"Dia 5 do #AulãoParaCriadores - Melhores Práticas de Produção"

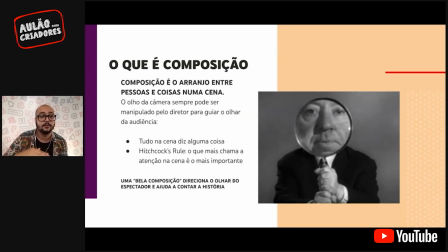Esse fundo que a gente está usando. A gente está, quase todo mundo está em primeiro plano, esse plano aqui do peito para cima. A gente tem uma angulação da câmera parecida, um nível de câmera parecido. A gente tem esse espaço aqui entre a minha cabeça e o fim do quadro, que a gente chama de teto, tá? No cinema, isso aqui a gente chama de teto. Isso aqui foi meio parecido para todo mundo.
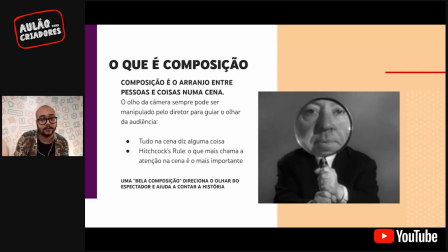Óbvio que, dado ao isolamento social, a gente não consegue padronizar, porque cada um tem uma configuração em casa, mas a gente tentou fazer o mais parecido possível para todo mundo. E por que a gente tentou fazer isso? Porque o que importa aqui para a gente é que vocês prestem atenção no que a gente está falando.
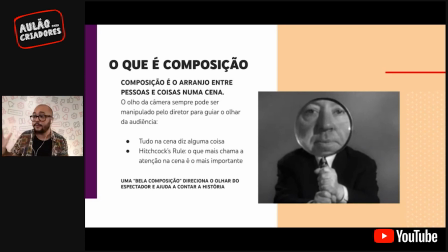A gente não queria que o cenário fosse uma super distração dentro dessa live. A gente queria que o que fosse, de fato, importante fosse o nosso discurso para vocês. E por isso a gente escolheu essa composição. Então vocês entendem como a composição é importante dentro da criação audiovisual?
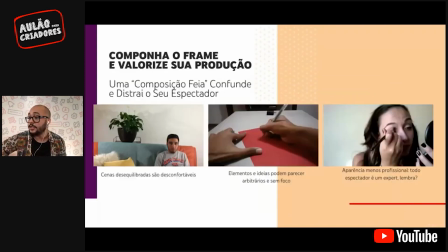E aqui no próximo slide eu vou dar um exemplo de ferramentas de composição que podem valorizar a sua produção. Então, por exemplo, nessa primeira foto que eu trouxe, existe um desequilíbrio na linha horizontal.
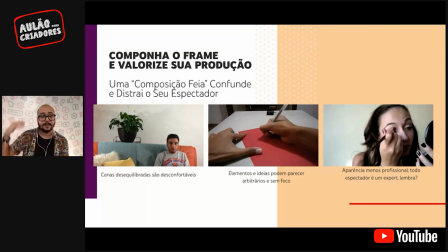Então, a decoração está mais alta do que a pessoa que está falando. Isso pode ser uma ferramenta usada para mostrar que o personagem está desconfortável naquele ambiente, ou que ele está falando sobre um assunto que deixa ele desconfortável. Todas essas coisas são coisas que são sutis,
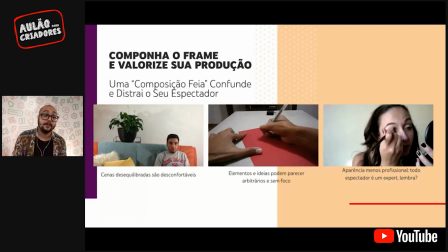mas que passam uma mensagem psicológica para o seu espectador. E se eu não quero que cause nenhum desconforto, se eu quero que fique confortável para o meu espectador, que ele não preste atenção nisso, que ele assimile o meu cenário, o meu ambiente, mas preste atenção majoritariamente no que eu estou falando, eu tenho que criar um equilíbrio para deixar isso mais confortável.
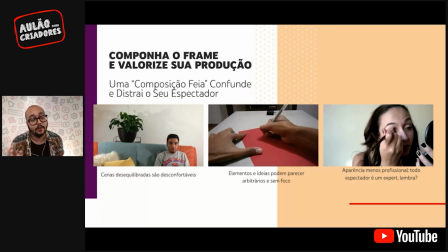Se você faz um vídeo de desenho ou de faça você mesmo, de do it yourself, é interessante você tentar criar um ambiente estéreo, onde eu preste atenção no que eu estou onde as pessoas prestem atenção no que eu estou desenhando,
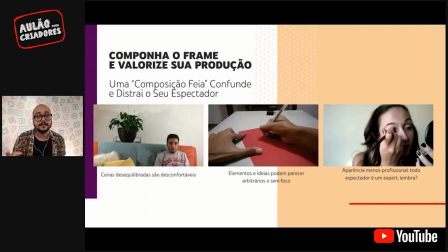ou no que eu estou criando, no que eu estou construindo ali. Vocês veem que nessa segunda foto existem duas linhas diagonais que apontam para o fim da mesa. Isso guia o olhar do seu espectador para essa direção. As linhas estão sempre guiando o nosso espectador.
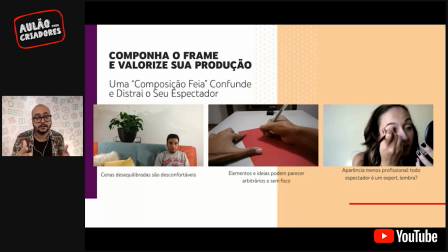Eu vou mostrar um pouco mais no próximo slide. Mas as linhas estão sempre guiando o nosso espectador. As linhas na composição. Então, se eu filmasse isso de cima, um plano que a gente chama de zenital, né, quando é de cima para baixo, bem, bem verticalmente, eu ia eliminar qualquer linha, ia ficar um fundo branco com um desenho sendo feito e,
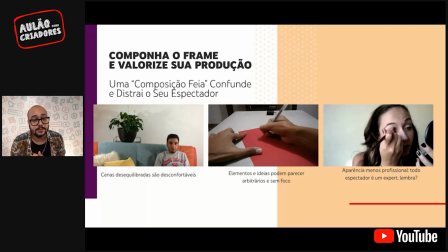obviamente, as pessoas iam prestar atenção no desenho. E a última foto que eu trouxe é uma pessoa se maquiando, provavelmente é um vídeo de maqui e fala, alguma coisa assim. Não, isso não significa que está errado, essa aparência menos profissional não está errada.
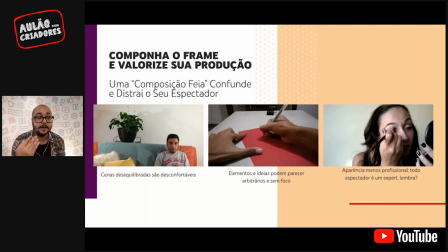Ela foi um recurso usado para criar uma empatia e uma proximidade entre o espectador e a pessoa que está ali se maquiando. Esses vídeos normalmente são vídeos de desabafo, ou vídeos atualizando sobre o que está acontecendo na vida da pessoa. Então é muito mais agradável quando parece uma conversa entre amigos do que um vídeo como eu estou aqui agora,
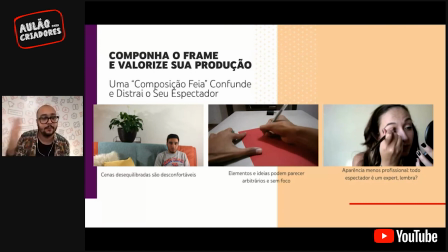produzido, cheio de luz, que num lugar que é muito impessoal. Por que eu estou nesse lugar, repetindo, né? Porque eu quero que vocês prestem atenção no que eu estou dizendo. E agora, o último slide que eu trouxe são mais algumas ferramentas de composição.
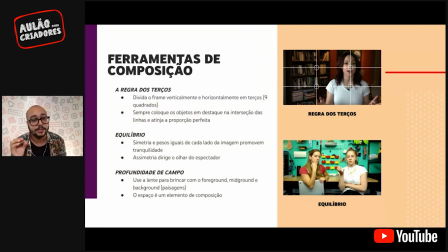Esse primeiro, a gente chama de regra dos terços. A maioria das câmeras hoje em dia, vocês conseguem habilitar essa visualização do grid na própria câmera. Então você consegue centralizar o seu objeto, o seu personagem, ou você pode botar ele em uma dessas interseções entre as linhas.
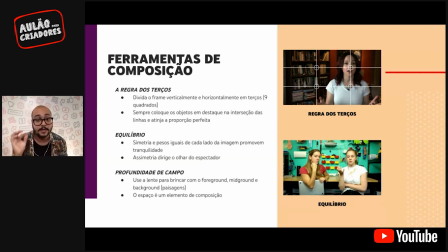A gente chama essas interseções de pontos de interesse. Quando o objeto não está centralizado, o olho humano normalmente corre para um desses pontos de interesse. Foi a maneira que a gente foi educado a consumir imagens, né? Pela mídia, por toda a criação das imagens.
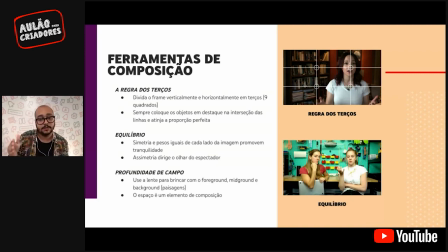Então, botar um objeto importante, um assunto de interesse, dentro desses pontos de interesse é muito interessante para a sua produção. E vocês veem de novo nessa imagem da regra dos terços que existem linhas verticais guiando o meu olhar para a pessoa que está falando. Essas linhas da estante lá atrás estão direcionando meu olhar para essa pessoa.